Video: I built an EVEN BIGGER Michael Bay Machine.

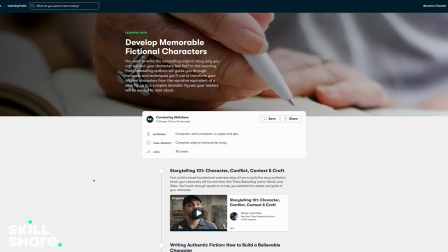(8:11)
So they also have this new learning path,
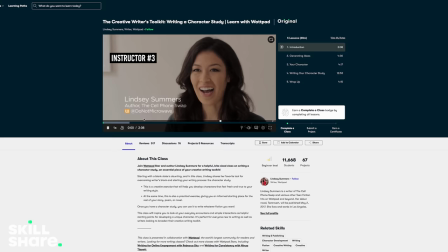(8:12)
which is basically curated classes for multiple teachers lumped together in sequence so you can take one curriculum on the same subject.
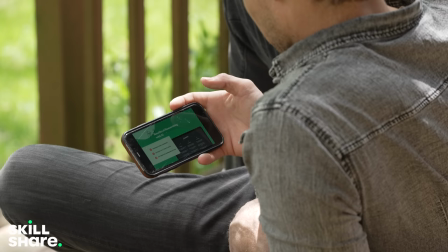(8:20)
I'm gonna take that one on the app and I'm gonna listen to it on the go. Anyway, I left a link down below. One month free trial for the first thousand people that sign up. Join Skillshare, get on my level, let's go. Jesse, what do we shoot first? Minivan.
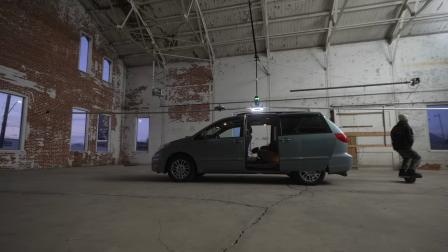(8:39)
So one thing I learned on this setup is longer is normally better, there's more compression, it's more interesting of a shot,
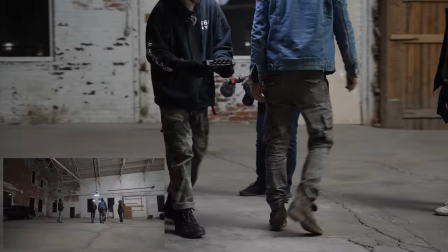(8:45)
but all of this is meaningless if it's inside and there's no background lights to create bokeh.
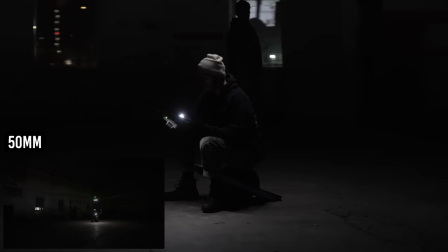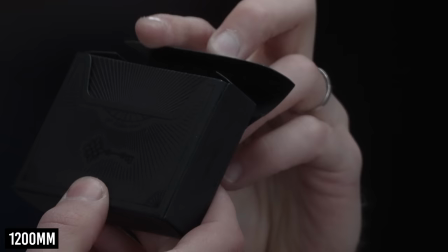(8:56)
Take this shot for example, 1200 millimeters of this deck of cards.
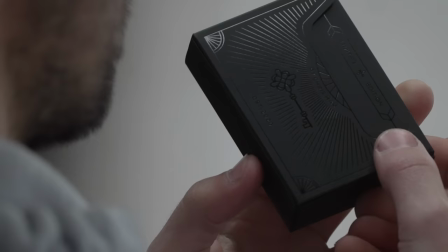(9:01)
It's cool, but the background is very plain, uninteresting, and at some points, it doesn't even look like it's moving.
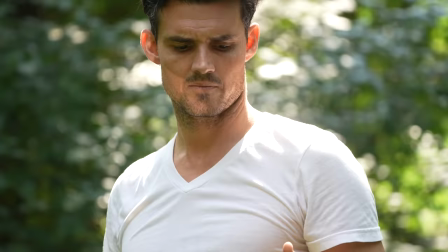(9:09)
Now compare that shot to my backyard, where at 200 millimeters and the bokeh created by the light leaks through the leaves is out of this world.
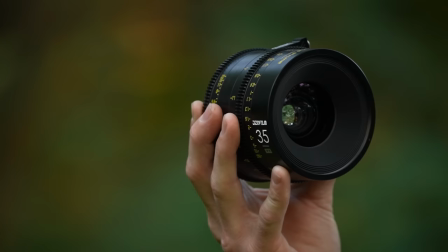(9:18)
It's really hard to compare these two, hands down outside winds. I think the sweet spot might be 200 millimeters.
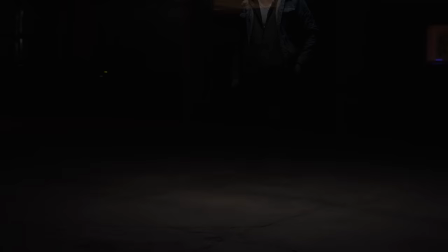(9:25)
But there's one advantage shooting inside does have, and it's a big one. There's no wind. So repeat shots are possible. So check this out. So every time the orbit goes around, it makes a little tiny blip sound. And what that's doing is it's notating the exact spot so that you can do a VFX play. And we're going to do one long orbit about 10 or 15 minutes and change a bunch of things and then stack it in post. So after showing Jesse some repeat VFX shots, I could see the wheels turning. We have a built-in speaker here, but it interacts with the Bluetooth chip.
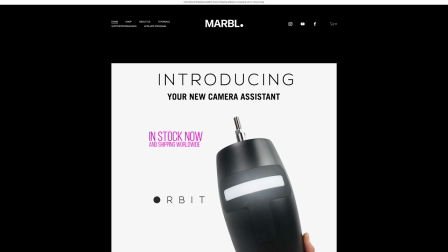(9:59)
Essentially, the speaker makes a little blip sound, but in order for it to work, we have to update the firmware and move it on to the VFX beep version. I plugged in the Orbit with the USB-C at the top, and I just plugged it in my computer, go on to the Orbit website, go to the firmware updater.
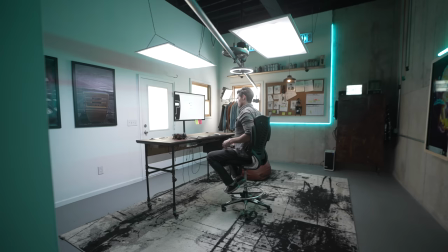(10:15)
So in order to do the VFX shots correctly we need to get the motor going and the camera rolling and we never cut and we never stop the
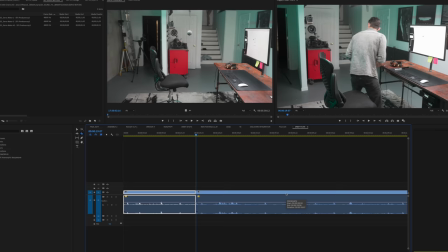(10:24)
motor every time it hits the same exact spot in the circle it'll and then we can import that into our editor slice on the little
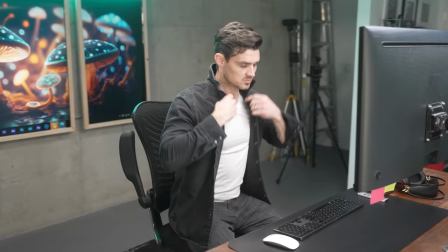(10:32)
audio blip and we can then stack those clips it makes this so fast and so easy
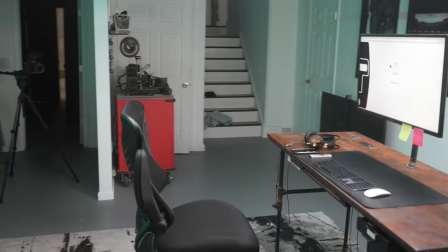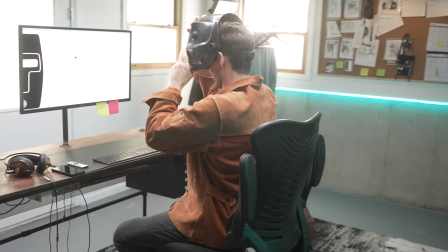the app version also makes a little bit of noise too it's because the Bluetooth chip is next to the speaker and it gives a little bit of feedback, but we found a very clever way to defeat that noise.
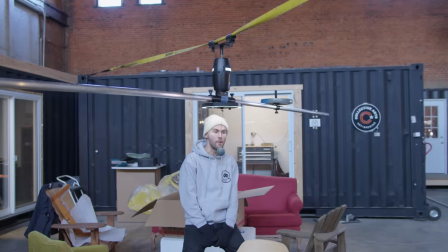(11:13)
Can we do this same exact precise repeatability with a slack line?
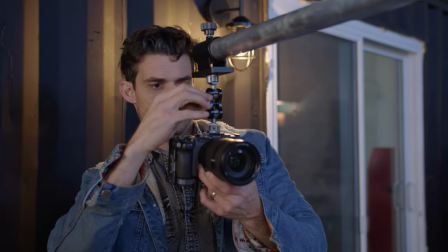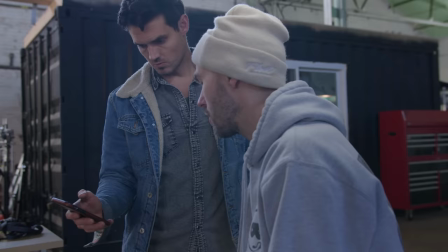(11:26)
Whoa dude, look how fast this thing took off. We're going 5 rpm. Nice.
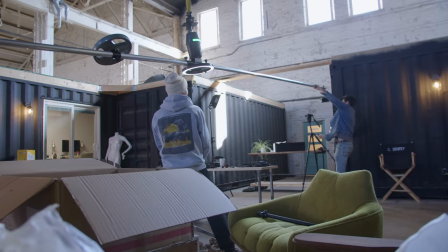(11:31)
So let's take it up.
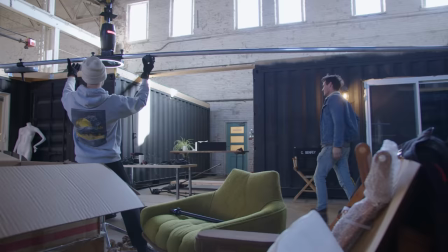(11:37)
Oh no! How did we not see that coming? I don't know, honestly.
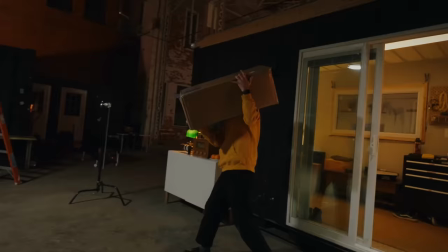(11:42)
I swear to God I'm the founder. Let's try that again.
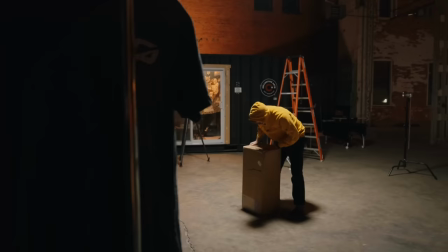(11:48) We'll be laughing. We'll be laughing all the way to the bank.
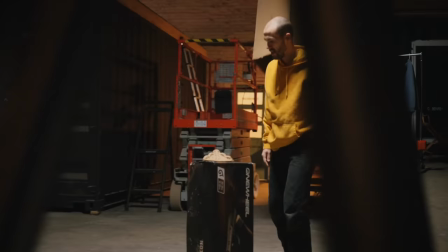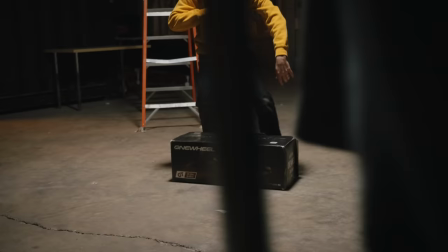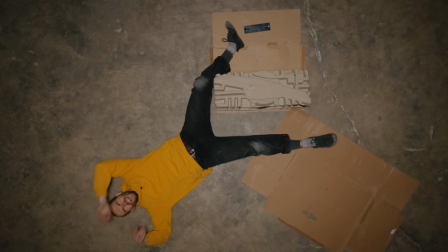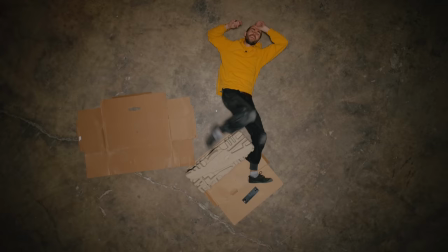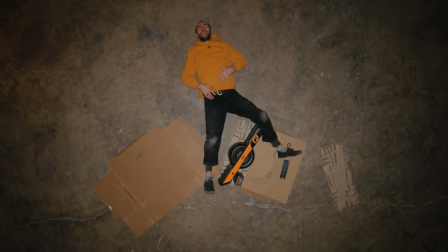(12:18)
It's the one wheel GT.